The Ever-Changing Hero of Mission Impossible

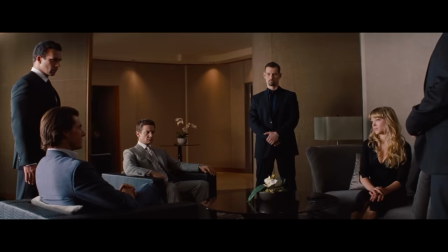991s
And in this sequence, each of these three sections can be viewed as representing one of the tones that came before Ghost Protocol,
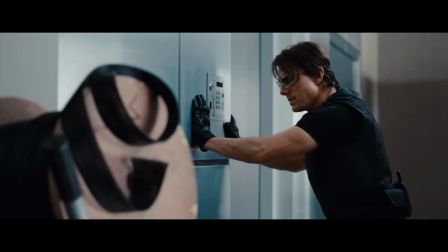999s
tying them all together through the indirect characterization of Ethan Hunt as he is forced to make decisions on the fly and adapt to shifting circumstances.
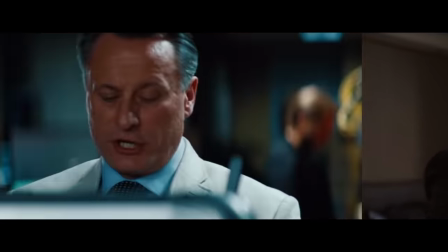1008s
The sequence is built on a simple plan. A man named Wistrom, who is working for a man named Hendrix, is having a meeting with an assassin named Moreau,
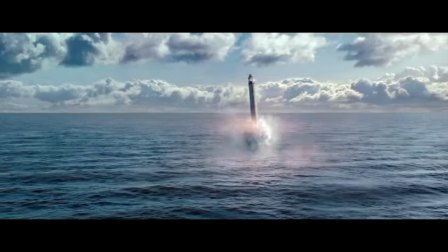1016s
who is selling Wistrom nuclear launch codes that Hendrix wants to use to cause a nuclear war between the US and Russia.
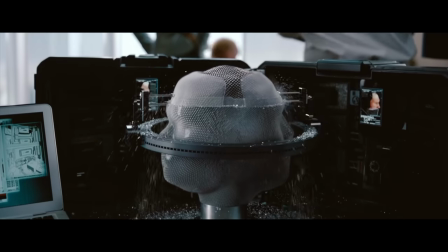1021s
The plan is for Ethan and his team to impersonate Wistrom and Moreau with masks in order to secure the actual
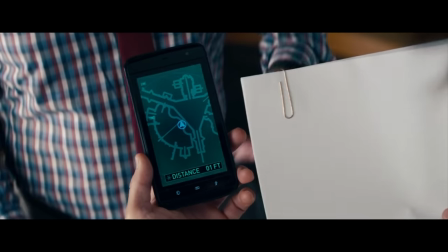1027s
codes while giving Wistrom fake ones coded in isotopes they can use to track Wistrom back to Hendrix.
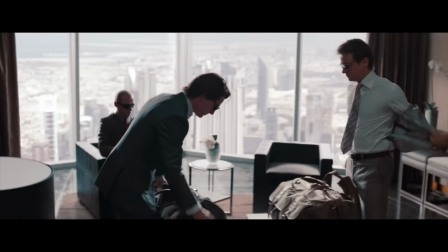1032s
So, the purpose of the first section, the first act responsible for setting up the conflict and the characters' positions within that conflict,
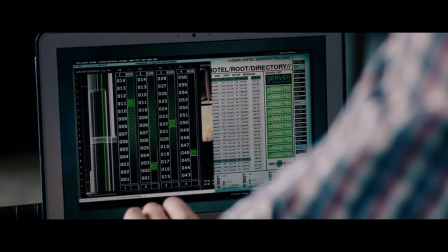1040s
is to set up this ruse by getting control of the building's cameras and elevators, switching door numbers, and making the masks.
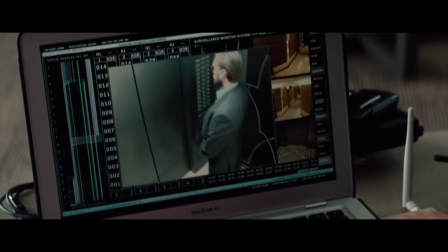1047s
The only problem is that in order to control the cameras and elevators, they have to get into the building's server room.
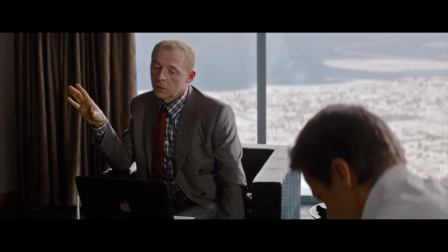1053s
And according to Benji, "We're just gonna have to go into the server room from the outside."
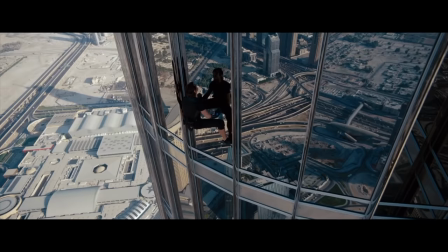1059s What?
And the first major decision is made for Ethan Hunt to scale the outside of the Burj Khalifa
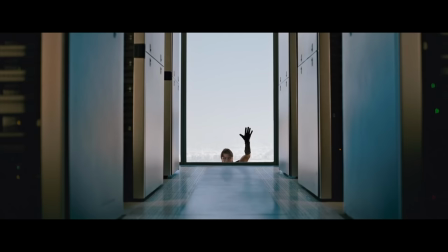1066s
in order to go through the outside window into the server room using slightly defective equipment.
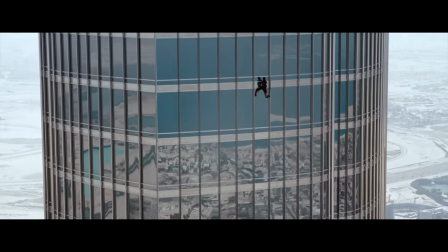1071s
And it's this stunt, the biggest stunt of the movie used in much of the marketing, that puts this in the showman Ethan category for me.
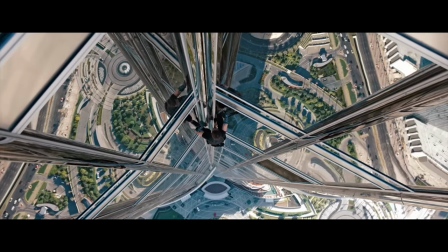1079s
This first section, before there's any outward threats, is all about the big showy stunt and the natural tension that comes with watching it happen.
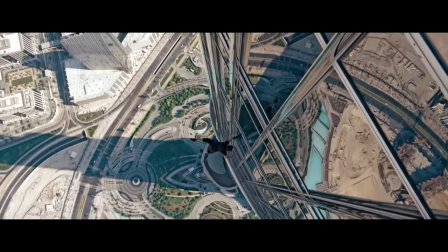1087s
Ethan falling from the tallest building in the world makes me gasp no matter how many times I see it.
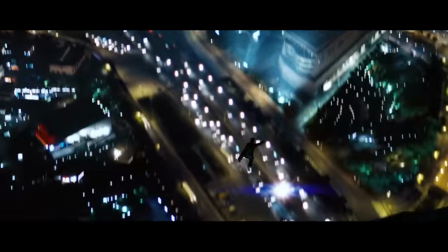1092s
But Mission Impossible 3 also had a big showy stunt in it, so what makes this feel so much like 2 specifically?
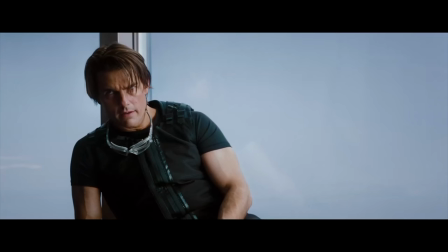1099s
Well, it's in the fact that the stunt itself is kind of pointless, actually, at least from a plot perspective.
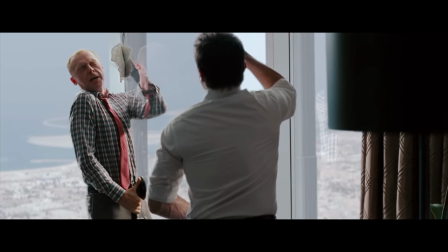1105s
The purpose of this stunt is mostly to hide setup within it. The opened window, the sandstorm, the goggles Ethan will use later in said sandstorm.
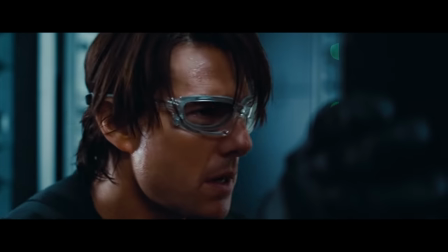1114s
But from a plot point of view, Ethan gets the job done, and then that's the end of that,
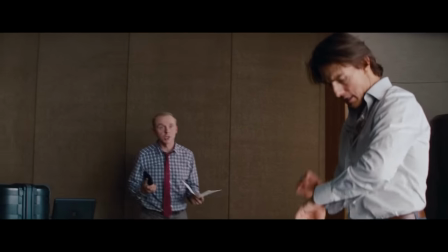1118s
and we just move on with the sequence without any real transition from one to the next.
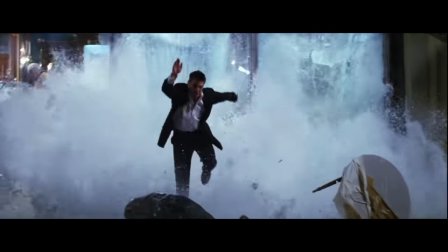1123s
Unlike in the first or third movies, where the biggest practical stunts were key parts of the set piece itself,
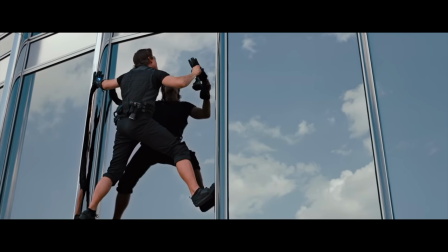1129s
this is a roadblock that gets introduced mostly for the sake of giving us the visual of Tom Cruise hanging onto the side of this massive building.
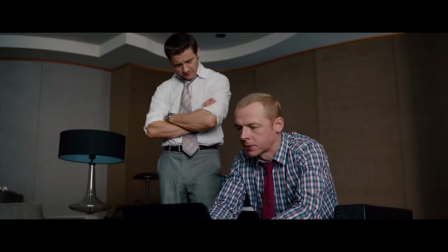1137s
They could have so easily written this out by having Benji just hack in, and the movie would have changed very little.
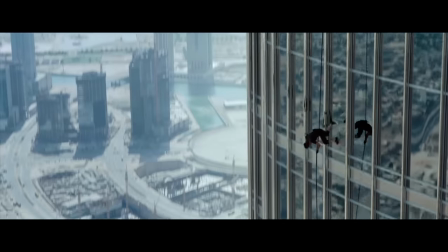1143s
But this is a far more fun and memorable way to do all of those things I mentioned.
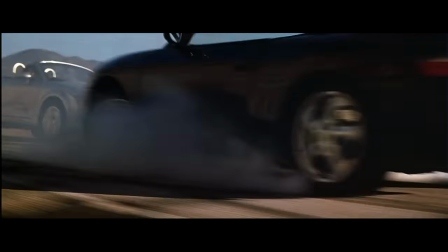1148s
And that sounds a lot like Mission Impossible 2,
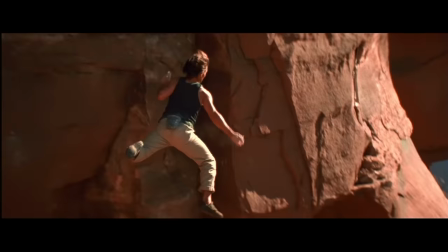1151s
a movie that is all about finding excuses to get Ethan Hunt to do wild shit because it's just more fun that way.
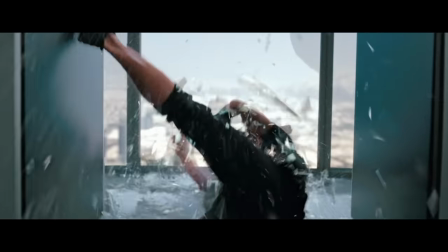1158s
But it also serves to show that not only is Ethan capable of doing these things, he's also very willing to do them if he needs to.
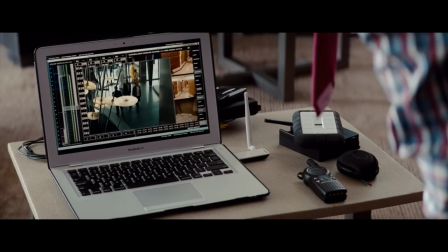1166s
And then the second section starts as the plan begins to fall apart further and we dive headfirst into the central conflict of the sequence.
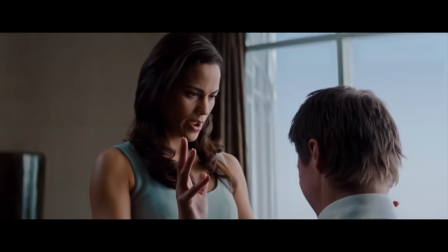1175s
Two things happen in quick succession.
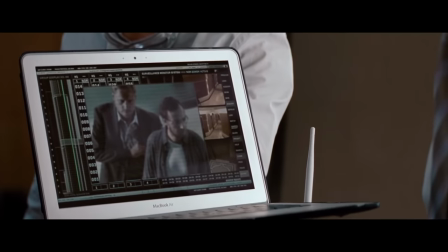1177s
First, it turns out that Wistrom brought a friend along, a man named Leonid Lysenker, who is there to verify the codes, meaning that giving them fake codes won't work.
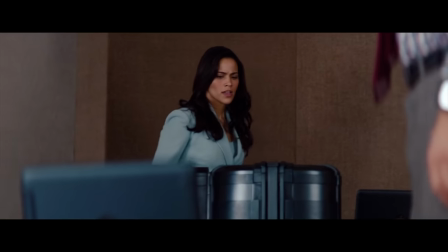1186s
And the second thing that happens is their mask making machine breaks down before it can finish the job, meaning they can't go in with disguises.
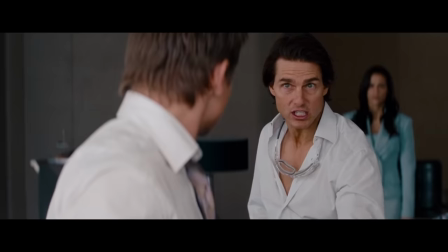1194s
And in response to these two events, Ethan makes two decisions that ultimately bring us to the same conclusion about his character.
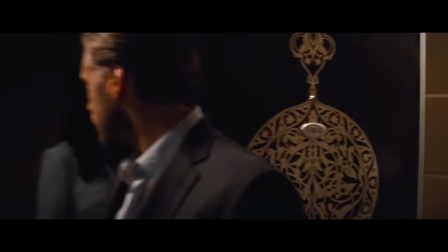1201s
Not only are they going to go in without masks in the hope that these people haven't met before,
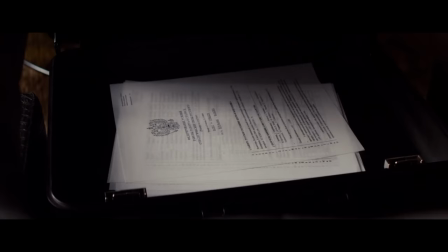1206s
but they're also going to give Wistrom an exact copy of the launch codes in the hope that they'll be able to catch him and Hendrix before they can use them.
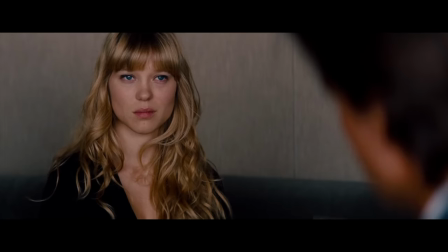1215s
And what follows is a scene built on tension and tension alone, using only dialogue and precise editing to keep that tension high.
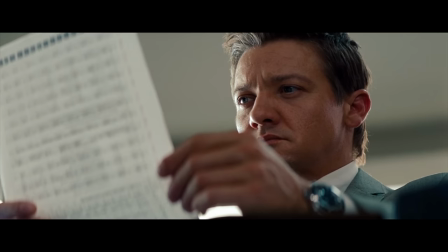1224s
No big stunts, no big action, just the threat of our villains not only catching on to our hero's trick,
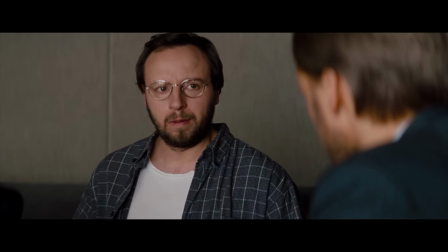1230s
but also getting away with what they came for and endangering the entire world.